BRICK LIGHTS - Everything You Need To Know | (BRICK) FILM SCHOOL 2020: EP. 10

Welcome back. I'm Gus. I'm an editor, an animator, and a visual effects artist. Welcome to episode 10 of Brick Film School, the series where I teach you how to get started on your filmmaking journey.
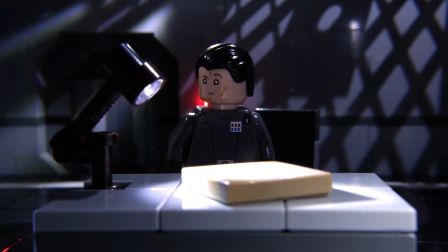16s
Today we'll be covering brick lights and showing the advantages they have over your standard desk lamps.
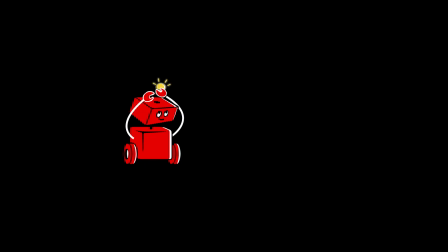21s
And I'm excited to announce this video is sponsored by Game of Bricks. How about that? Episode 10 of Brick Film School coming in with our very first sponsor.
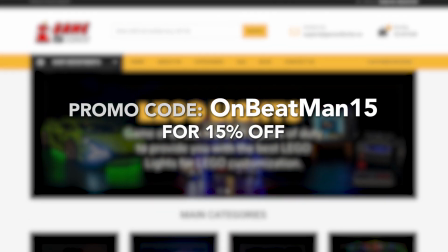30s
Follow the link in the description and use the promo code onbeatman15 at checkout to receive 15% off your purchase. I asked if Game of Bricks could send along an inexpensive set so I could show you what you really get if you're trying to just get started with brick lights for Lego films, mocks, or whatever you would like. Now, like with anything else, these aren't a requirement to get started in animation. I've been animating for years and I just recently jumped into this realm a few months ago. But if it's something you're looking to jump into now or soon, I definitely recommend it. It really does expand what you can do with lighting for your films and your sets. Also, full disclosure, I was not told to say anything about this product they sent me. They just sent along this set to see what I thought, and I wanted to share the advantages I found with you. If you enjoy or learn anything from this video, click that like button and consider subscribing. I upload just about every single week, so you're not going to want to miss it. Also, if you're starting to get jazzed about The Mandalorian Season 2, Be sure to check out my Mandalorian film, The Last Bounty Hunter. It's one of my favorite projects I've worked on, so if you're interested, be sure to give it a watch. Brick lights.
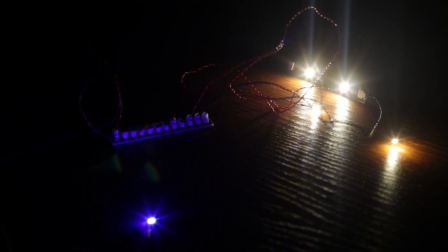94s
Brick lights are tiny LEDs that are meant for Lego integration. They're packaged to work with specific Lego sets, but you can really use them however you'd like.
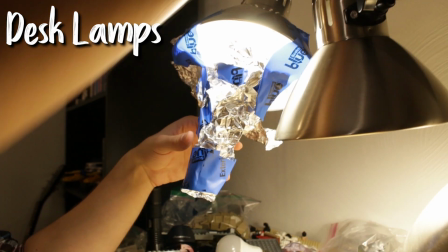101s
The advantages these pose over your standard desk lamps is you can really make your films
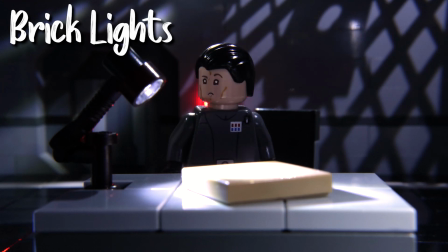106s
feel a lot more cinematic by positioning your lights in your scene or in your foreground,
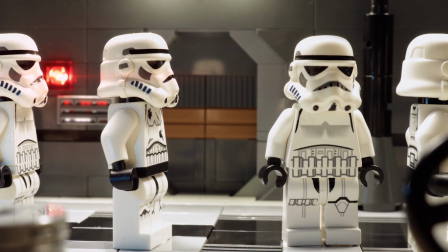110s
background, wherever. and with them being the scale of minifigures, it gives you this whole other cinematic quality.
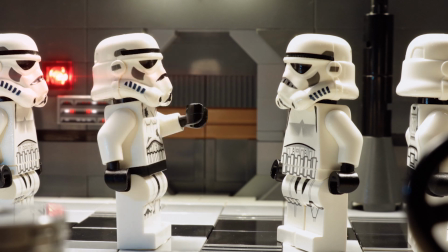116s
The light effects really do reflect live-action, on-set lighting, while desk lamps give you large washes of light that are often difficult to control.
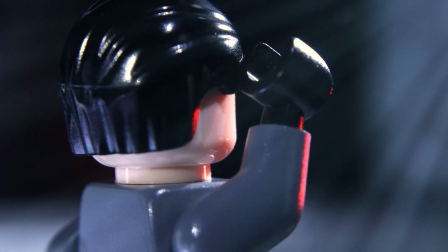124s
The Interrogator is a great example of the advantages posed by these lights, as I wouldn't have been able to light the scene in this way without the use of brick lights.
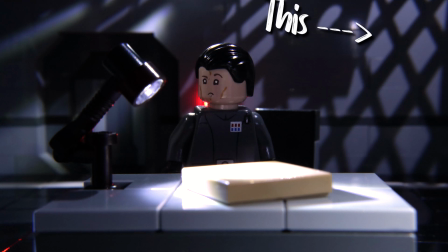133s
This shadow pattern wouldn't have been as crisp with a desk lamp, and this Lego lamp wouldn't have been possible at all. When it comes to brick lights, it really is about having full control over your set's lighting the same way you would on a Hollywood production.
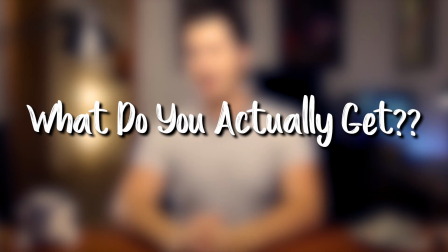147s
What do you actually get?
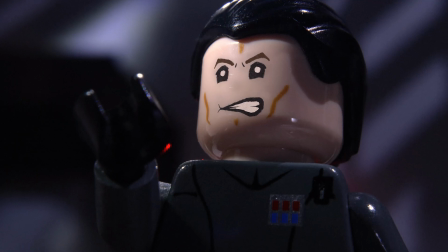148s
My biggest hesitation with jumping into brick lighting was what am I actually getting for my money and will they actually work with my animation?
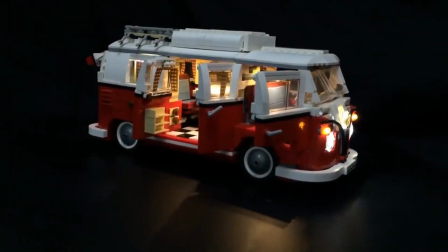156s
So I really wanted to show you what an inexpensive set gets you to really answer all those questions that I had. And now after using them for a few videos, I can tell you that these lights are extremely stable and I haven't had any light flicker problems of any kind. And also, none of my lights have broken or burned out, and I've been using them for months now.
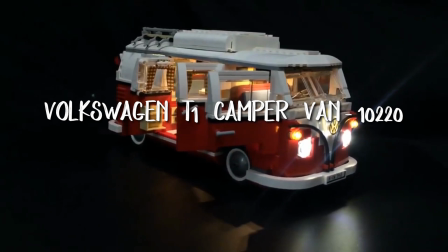172s
This light kit I'll be showing you today is packaged for the Volkswagen T1 Camper Van set. I thought this set had a good variety of white and warm white lights, which is the most useful for my animation needs.
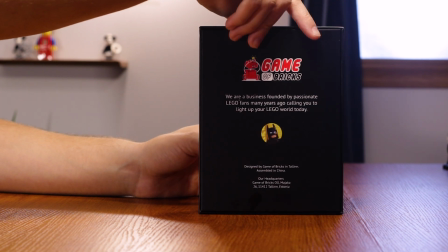183s
So, here's the box you receive. It opens very much like an Apple product, which is nice.
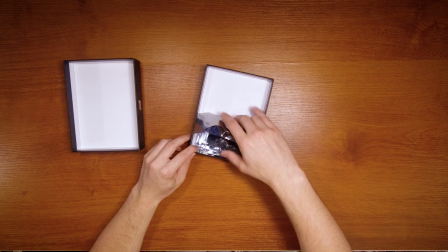189s
And inside the kit, you have these bags.
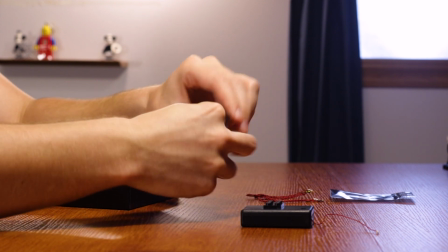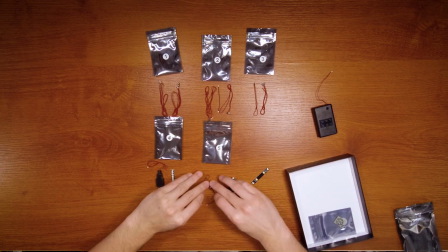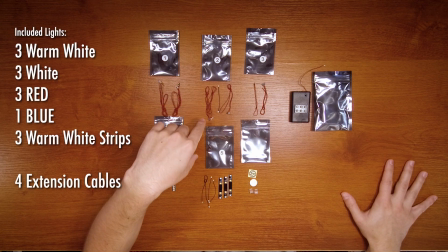204s
so there you have it bag one we have four lights bag two we have three lights and an extension cable bag three we have three more lights bag four is our
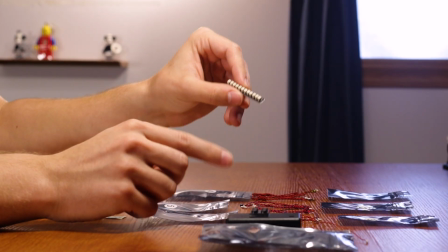213s
power and then we also have a little power bank that we can plug our lights into bag five we have light strips
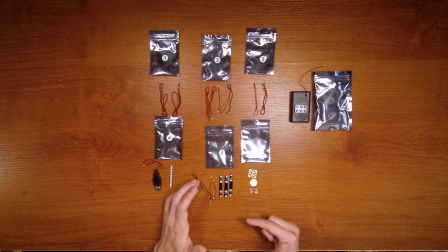221s
and then we have some more extension cables that's what the black cables are and then this extra bag is set specific
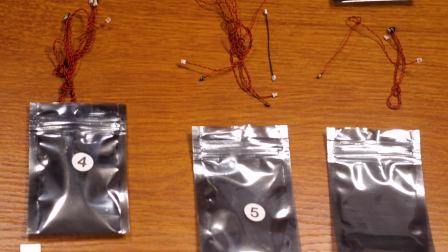228s
Just bricks to use and Game of Bricks has instructions on their site in case you want to use these in the set that they're packed for
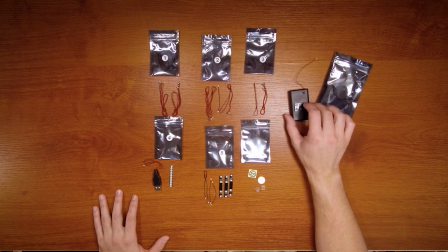235s
And then you have your power supply.